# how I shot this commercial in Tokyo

In today's video, I'm going to break down this commercial I shot solo across three different locations in Tokyo.
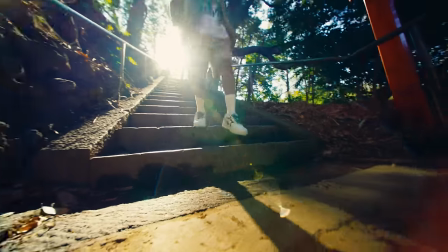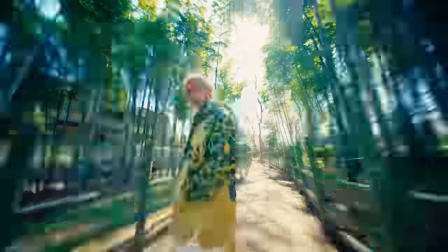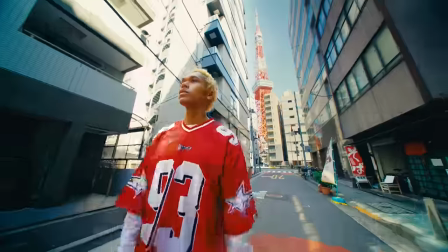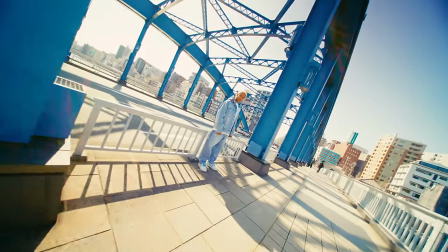So this was a really simple campaign I shot for the streetwear brand Vape, and this was shot across three different locations in Tokyo.
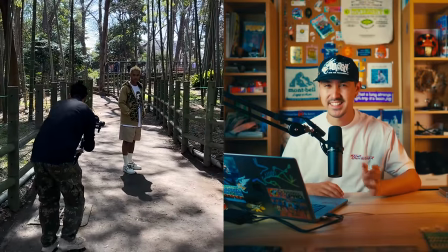34s
The first location was in a very small bamboo forest actually in the southern part of Tokyo in an area called Meguro.
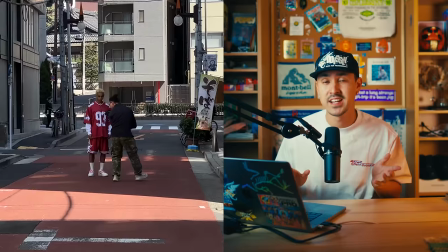39s
The second was shot around Tokyo Tower in an area close to Daimon Station.
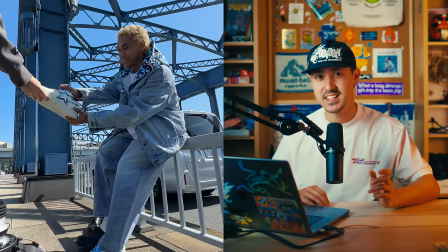44s
And the third section was shot on a blue bridge in the northern part of Tokyo near Asakusa. It was actually right across the water in that general area. So I'm just going to simply talk scene by scene through this video and the gear and techniques used.
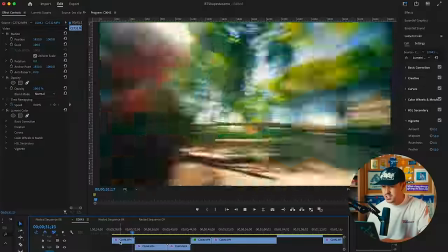57s
So this first intro, I actually wanted to loop with the endings.
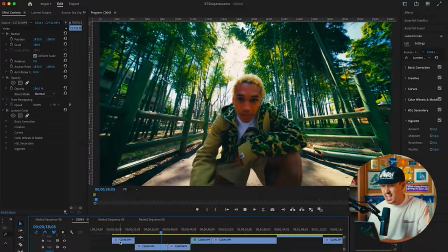62s
The ending I whipped down. This first intro, I made sure that I was whipping in. Actually, for this video, used only the Sony FX3 system. And for this particular shot, I used the Laowa 10 millimeter full frame lens. It's an autofocus f2.8 lens.
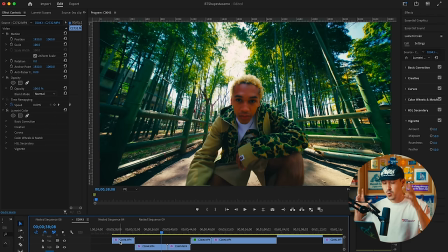76s
And all I did for this shot was handheld whip down. And I did it a couple different times.
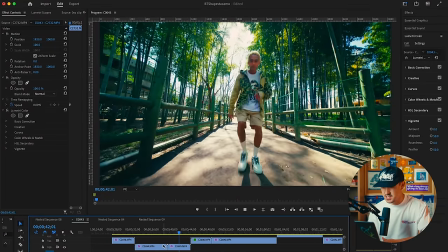83s
And then I had this extra scene where I actually did a couple different movements.
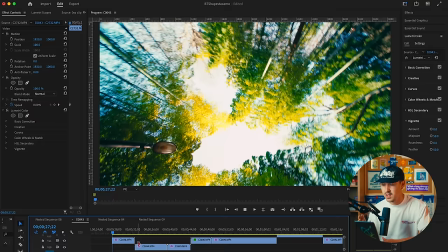87s
If you can tell here, the first one, I did a couple of whip down movements.
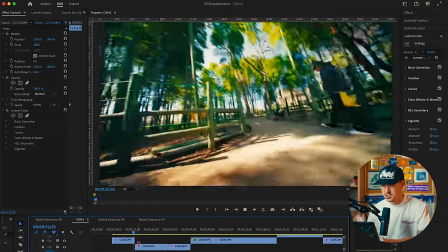91s
And then I asked Enzo, our model today, to just push the camera to the side as a transition.
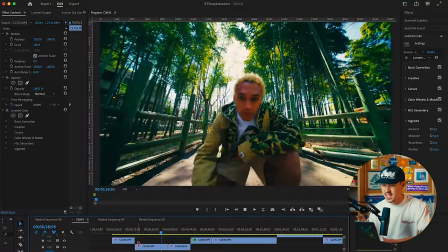97s
I like to do this a couple of different times. And for the third clip coming up here, I actually did a different movement.
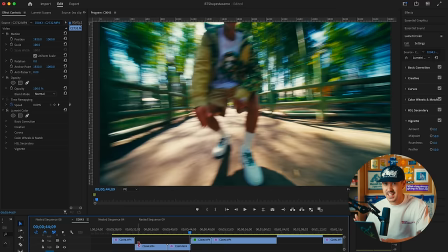103s
I whipped up. I just wanted to give myself some variation in the edit afterwards in case the whip down transition didn't work.
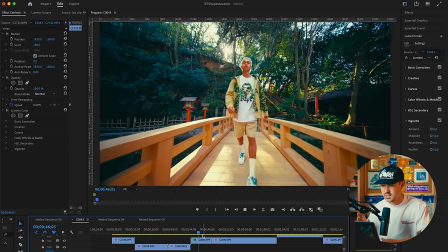111s
I actually did this transition in a couple different locations. This whip down I did here on a bridge and I just do that sometimes.
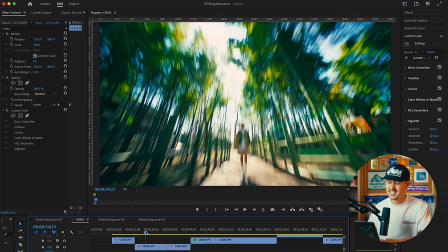118s
I do different locations just in case I don't like the way it looks in the edit. That gives me some variable options later when I want to change things.
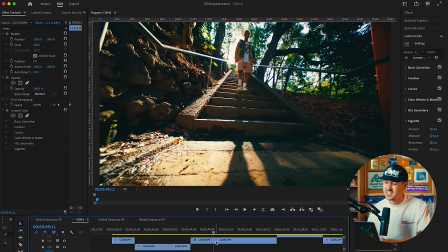126s
This next scene again I'm shooting on the 10 mil and i'm just again handheld this time i think i have active stabilization on the fx3 which is a very handy tool
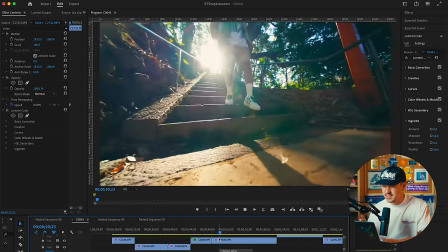134s
when you're shooting handheld small rigs here you can see the light spilling behind enzo and i just wanted to capture him covering
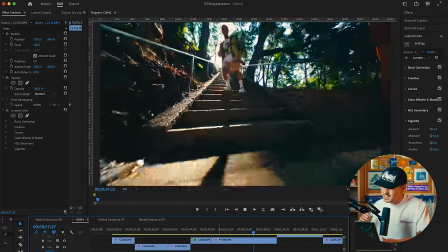142s
the light so i directed him just to walk down the stairs and as he walked down the stairs i just slowly moved my camera
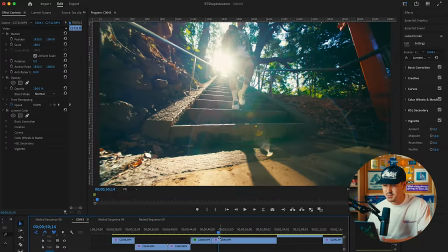149s
towards him and tried to track the shoes at the very end just to give myself a little bit of variation and just some cut scenes that I could use
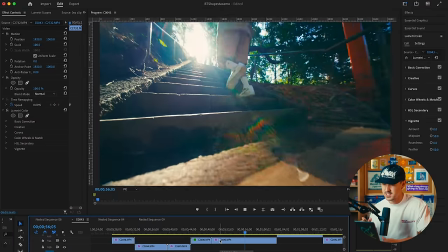155s
in the edit. Again, for these sorts of shots, try and keep yourself steady, nice and low.
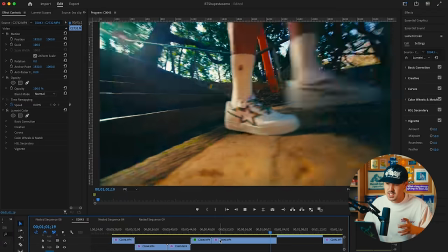161s
And as he's walking towards me, I'm pushing in to give you some sort of dynamic movement.
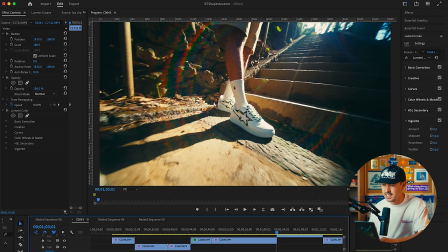166s
This second clip, again, I'm just playing with the light here. As you can see, the light is spilling in and it's backlighting him. And I have my aperture, I think around 2.8, maybe four. And again, I'm just pushing in here and trying to play with the light and also get some cool detailed shots of the shoes. Again, this is a shoe commercial.
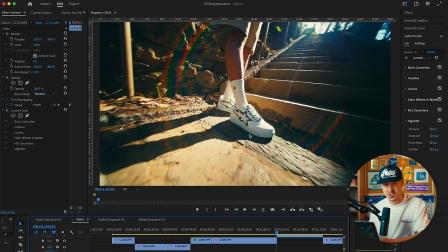186s
So I want to make sure that I'm showing plenty detailed shots of the shoes and also playing with the light, making sure it looks cool.
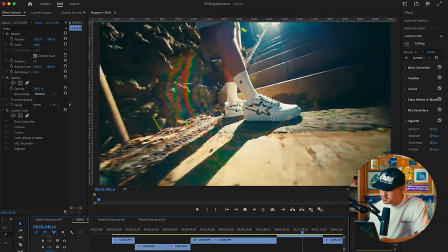196s
So here I'm just pushing in, giving myself a couple different movement types. You can, you can even see here my shoe.
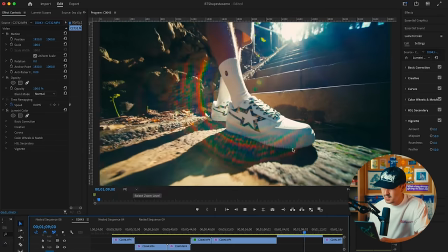202s
This is how wide the lens is. My shoe personally here, and then I'm pushing in and trying to get a couple of rotation movements.
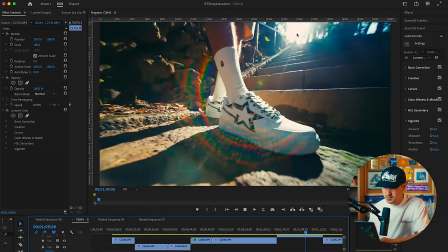208s
I like this where where as I'm rotating around, the light stops and then peeks out behind him.
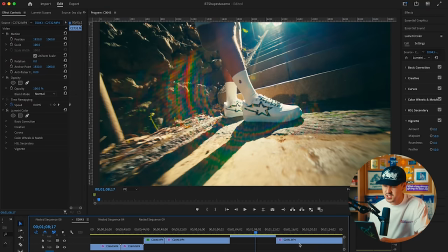214s
And that gives you a cool, cool little transition cut scene that you can use in an edit.
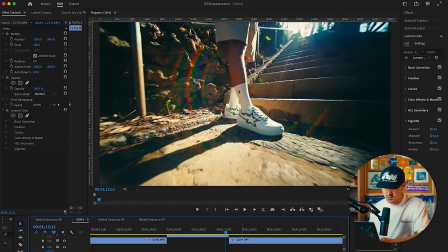220s
I don't think I use it particularly in this edit, but it gives you some variation. Next scene, again, this is the 10 mil.
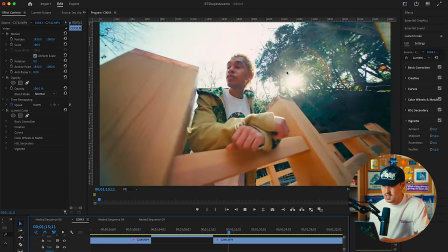227s
I'm just pushing in handheld once more, trying to get a couple different movements.
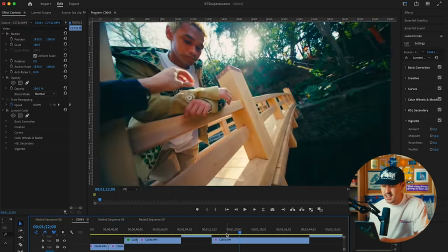232s
You can see here I just whipped up and you'll see me do this a lot in these scenes. this just gives me an extra added location
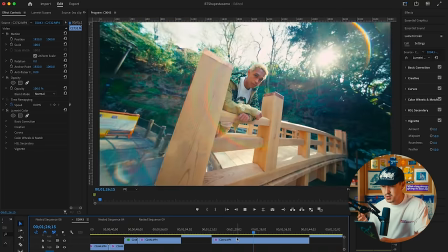239s
to cut to in the edit if I don't want to use the motion scene I don't have to but it gives me the option later here you
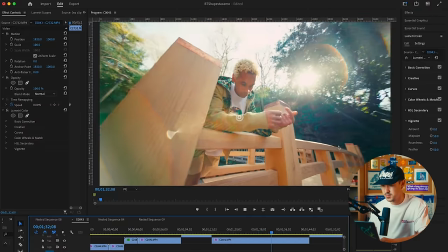247s
can just see me I'm just making sure that the logo here is is visible and what I asked him to do here was extend his arm and here I'm
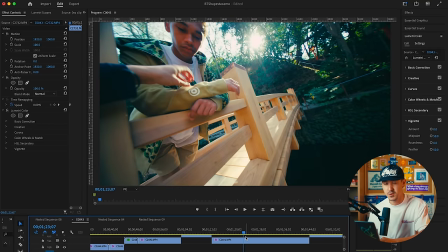254s
just asking him to fix his sleeve as I'm pushing in and out with my camera it just gives you a little dynamic movement instead
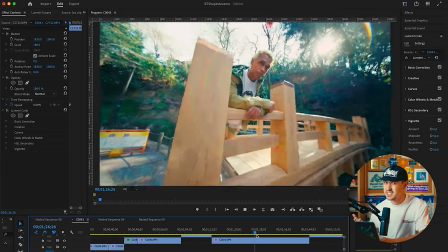260s
of just having him stand there and stare at camera or stare off into the distance.
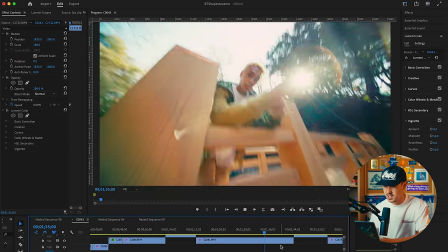264s
After this, I think I switched down to his shoes and got a couple detailed shots of his shoes here.
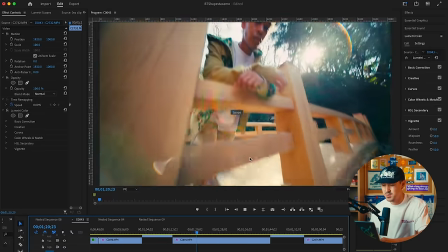271s
And rather than get, let's say like 10 cuts of the exact same movement, I try to get like three, maybe four of that same movement.
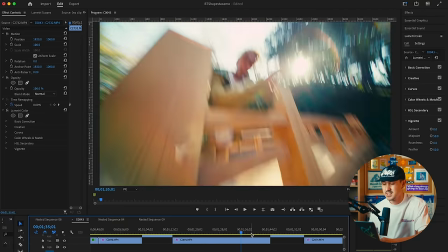279s
And then I just cut. If it doesn't work, it doesn't work. And I just move on to my next shot.
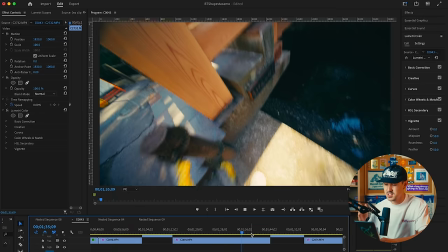283s
Because I'd rather have more variation of different angles rather than just having one shot and then not having enough footage later
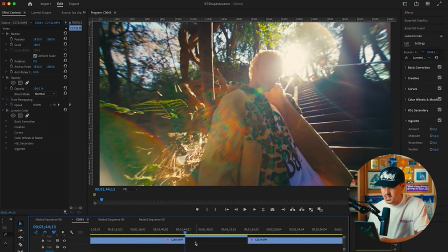292s
in the edit to cut to again i'm just doing some dynamic movement stuff here another handheld shot i'm just playing around the light was so beautiful this morning that i just wanted
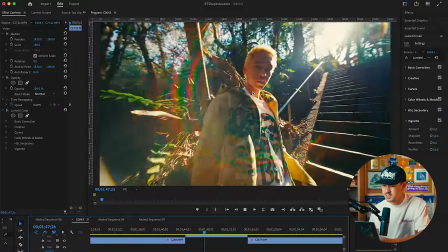300s
to play around with how it spills out the lens flares are crazy on this lens and
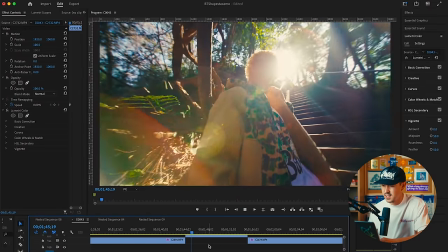308s
these shots i just had enzo i just told him to stand confidently and fix his shoulder his his jacket a little bit
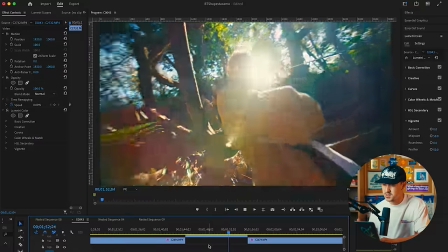315s
and as he's doing that i'm just having to do it continuously and i'm moving as well it gives me a couple of extra cuts.
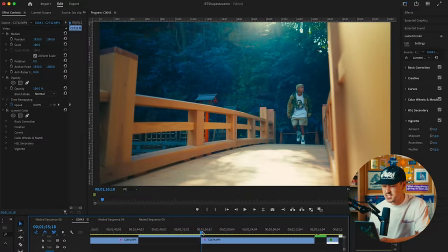320s
This next shot is a really basic shot. I'm stationary, slightly panning a little bit with him.
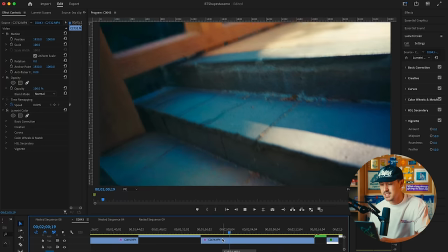326s
And this is actually on the G Master 24 millimeter F 1.4 lens.
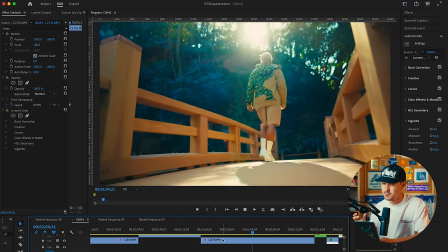331s
And I've got a variable ND filter on the front, the Peter McKellen 2 to 5.
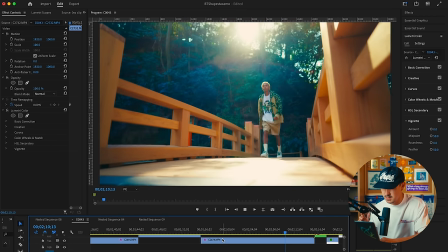334s
This gives me that nice depth of field, but also as he comes across, there's a nice focus on him, tracks focus super fast.
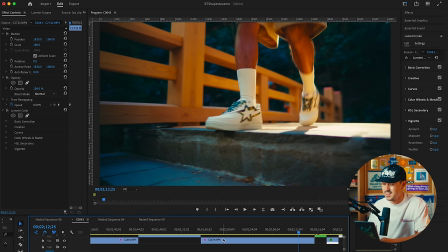342s
The autofocus on the Sony systems are so good, especially in low light that honestly, you can just let it roll and you get some really good stuff.
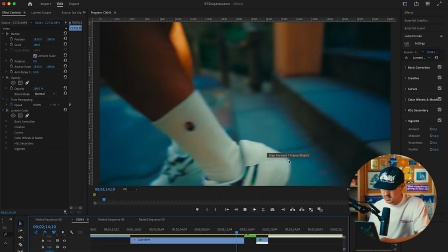349s
At the end here, I just follow him a little bit again for a little cut scene that I might use, but I actually didn't end up using.
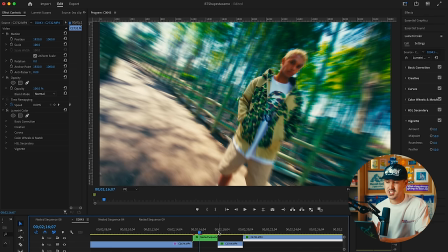355s
This next scene is the main sort of transition between the worlds that I had in my head. I didn't have this storyboarded out, but I really had an idea of what I wanted to do. I actually have a tutorial on this exact transition. I'll link it here, here. But if I just play this through here.
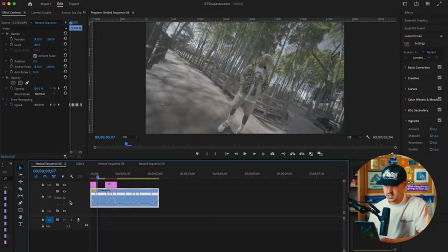376s
So if I show you the timeline on this particular transition, You'll see that what I have is basically a timeline of basically your
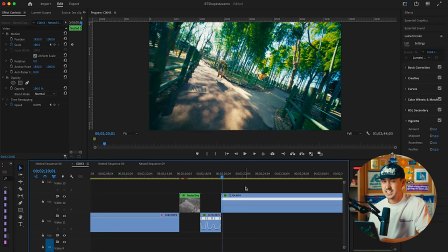384s
speed ramping between each pose and the idea was between the speed ramps I would go ahead and shoot a similar movement for each location and between the speed ramps I would actually cut so it'd be a a speed ramp and almost same
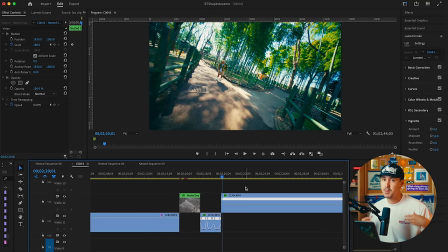402s
location same movement but the background would change and I think it came out really cool it was really an experiment I wasn't sure how it's out and thankfully uh came out
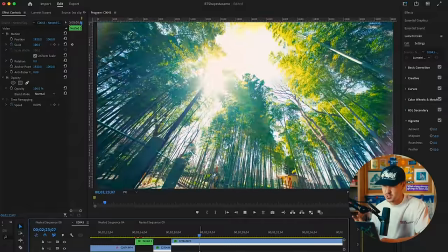412s
really cool this is this is just a long form just take of what this actual footage looks like before i speed ramp in i've got this on a gimbal
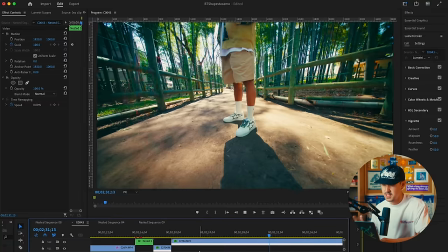420s
for this i have the dj rs3 pro and i have the again the fx3 with the lao at 10 mil and i'm just moving
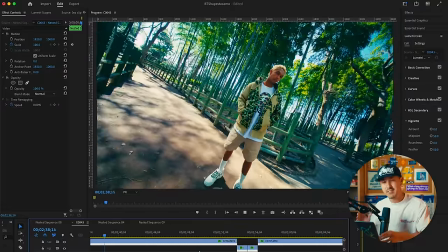428s
between different poses i kind of had in my head an idea of i want to go
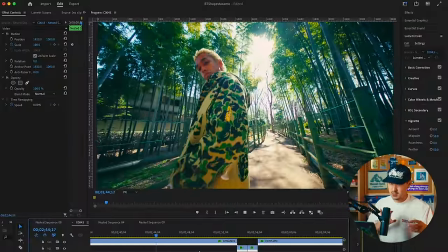434s
wide tight down low left mid right wide again,
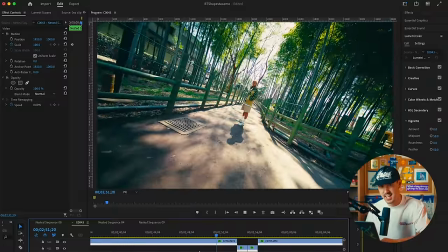441s
and then tight. And I kind of had that mapped out in my head. And honestly, I just played around with what I thought looked cool.
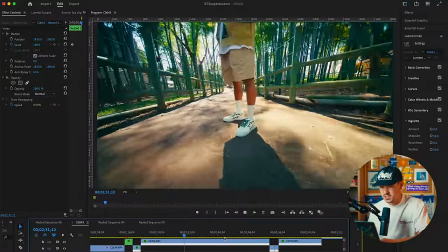448s
And the key here for these are to just maintain a constant speed.
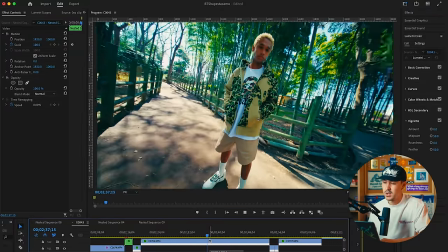453s
Just pause a little bit in each location, move around at a very standard, steady pace.
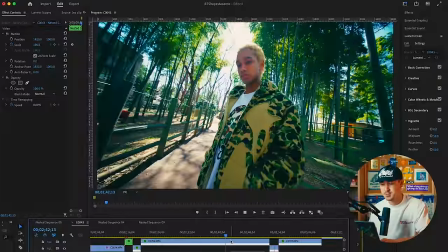460s
That way in the speed ramp, you don't have to do too much.
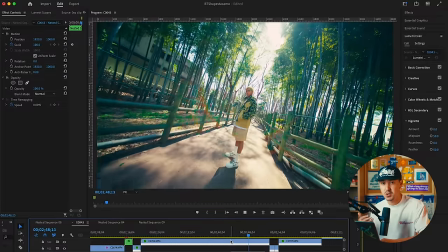463s
It's just speeding up over the actual movement parts and then adding a little motion blur, some RSMB and that'll really spice up everything.
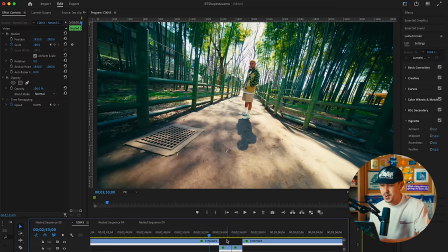472s
This next section here, I have the speed ramp cutting from the green to the red.